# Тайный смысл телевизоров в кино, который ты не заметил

Если вы достаточно внимательно будете смотреть кино, то заметите,
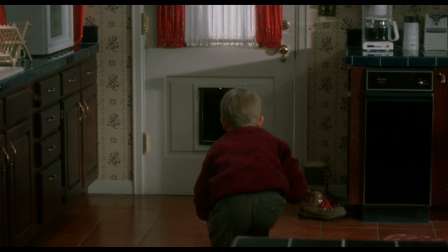что в фильмах и сериалах часто телевизор используется далеко не просто так.
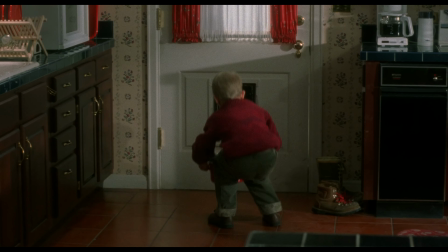Он несет в себе свою смысловую нагрузку, добавляя подтекст в сцену.
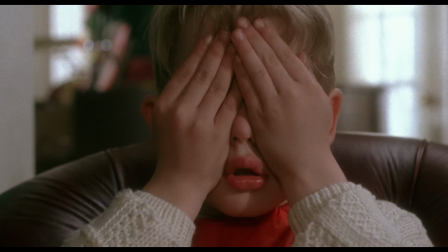И сегодня я, Артем Бёрман, на этом канале «Язык кино» расскажу, как интересно кинематографисты используют телевизор в своих работах. Давайте начнем с классического примера из фильма «Один дома».
Tell you what I'm gonna give you, snakes.
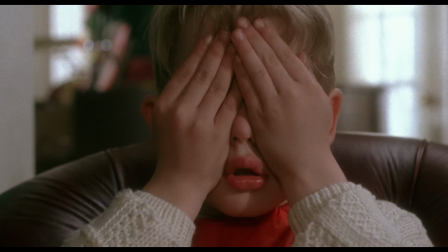I'm gonna give you to the count of ten to get your ugly, yellow, no good keister off my property before I pump your guts full of lead. All right, Johnny, I'm sorry. I'm going. One, two, ten.
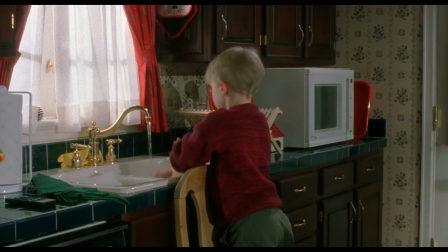Здесь главный герой использует запись с фильмом для того, чтобы отпугнуть грабителей. Но самое интересное тут, что это чеховское ружье. Ранее Кевин уже смотрел этот фильм, и таким образом он знает его содержание, что позволяет органично использовать такое решение. Если бы главный герой рандомно бы включил телевизор на этом моменте фильма, то это было бы странно и нелогично.
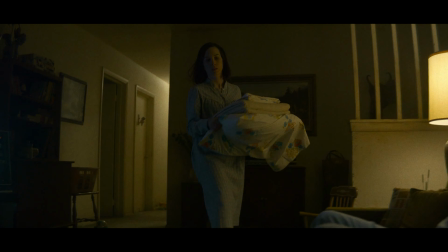Именно поэтому в сценарии была сцена, где Кевин сначала смотрит этот фильм. Интересно еще то, что при первом просмотре фильм его пугает,
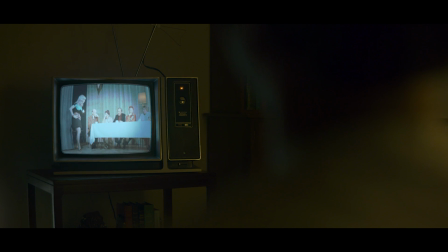а в этой сцене персонаж наслаждается им, и это показывает его изменения по ходу истории.
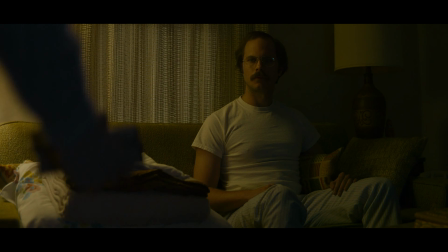Перейдем к примеру из второго сезона сериала «Охотник за разумом». В начале почти каждой серии мы видим странного мужчину в очках.
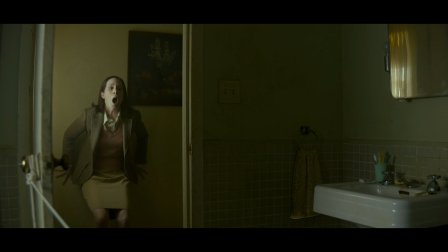Это своеобразный сквозной сюжет, а этот человек — это серийный убийца Битукей, что расшифровывается как «связать, пытать, убить».
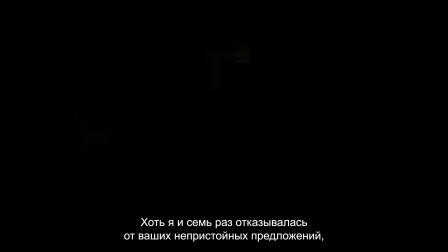В тизерах мы наблюдаем развитие психопатологии маньяка, и в контексте этого есть одна очень интересная сцена после того,
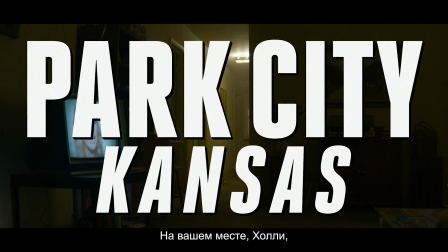как жена убийцы застала его за актом садомазохизма в начале второго сезона.
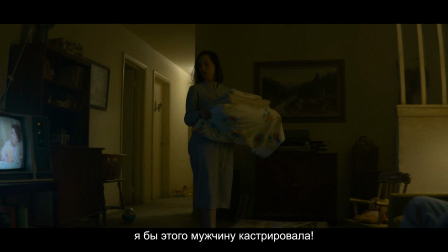Давайте посмотрим фрагмент сцены.
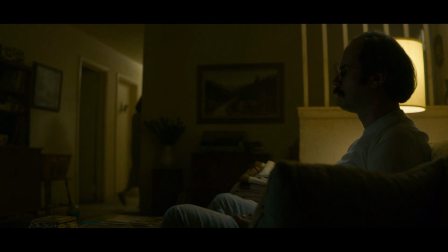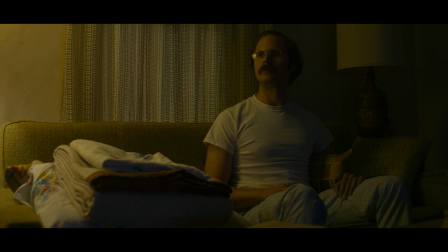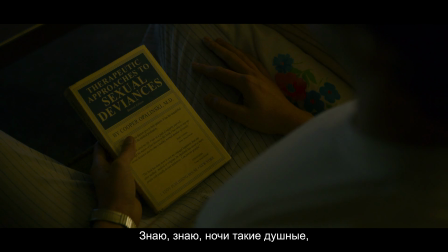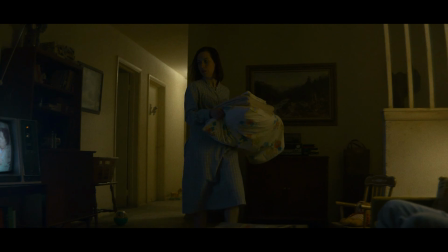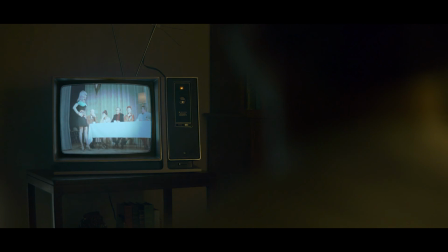Я бы обратил внимание на фразу «На вашем месте я бы этого мужчину кастрировала».
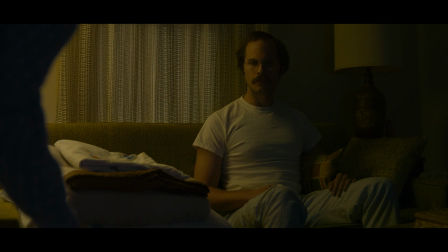В этот момент жена Битукея смотрит на телевизор, и тут возникает подтекст.
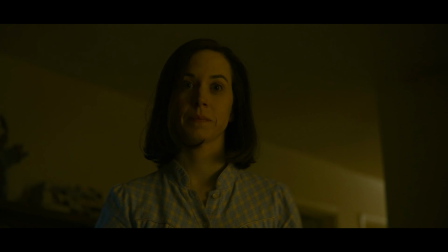С экрана женщине будто идет намек, как нужно поступить с мужем-извращенцем.
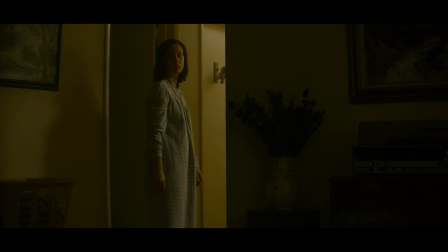Это создает глубину в сцене, что является символом Финчера, который любит играть очень тонкими нитями.
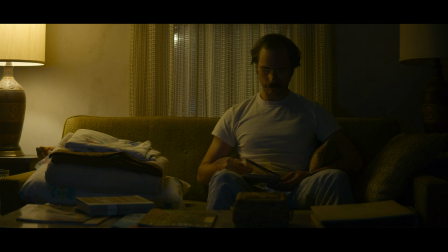Жена дает мужу книгу. Интересно, как режиссер и режиссер монтажа тут преподносит информацию.
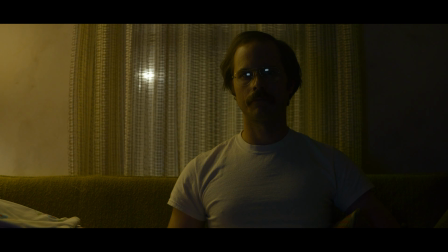Вначале мы не видим детального плана на книгу, когда девушка кладет ее мужу, и когда он ее берет.
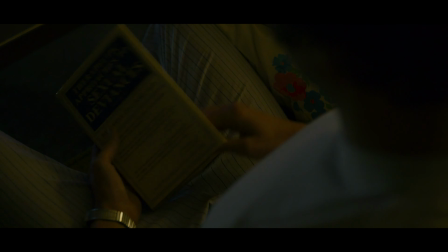Многие использовали бы тут именно детальный план, но Финчер действует иначе.
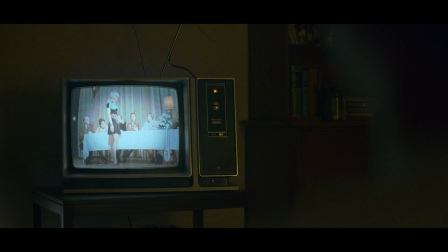Он показывает на среднем плане, как Битукей листает книгу и смотрит ее название, и только потом нам раскрывается, что же на ней написано, то есть сексуальное отклонение. Что интересно, раскрытие происходит в конце кадра, и в итоге за счет такого монтажа максимально долго держится интрига.
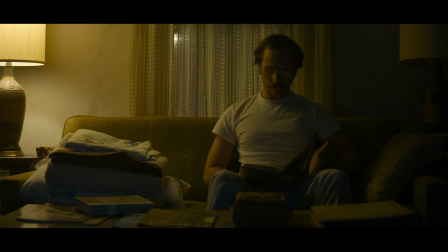А затем герой переключается на телевизор, где видит сексуальную блондинку в короткой юбке и на длинных каблуках.
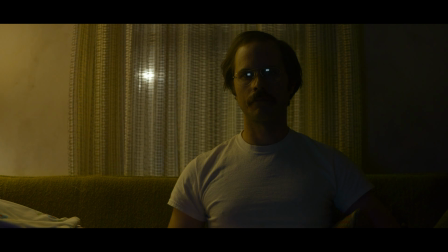Стоит иметь в виду, что повествование идет в конце 70-х, начале 80-х годов,
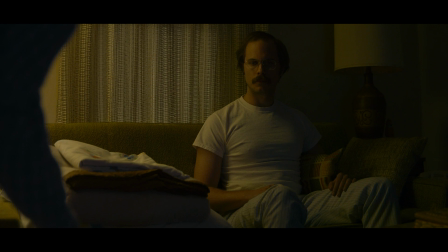и такой внешний вид вполне можно назвать вульгарным для того времени.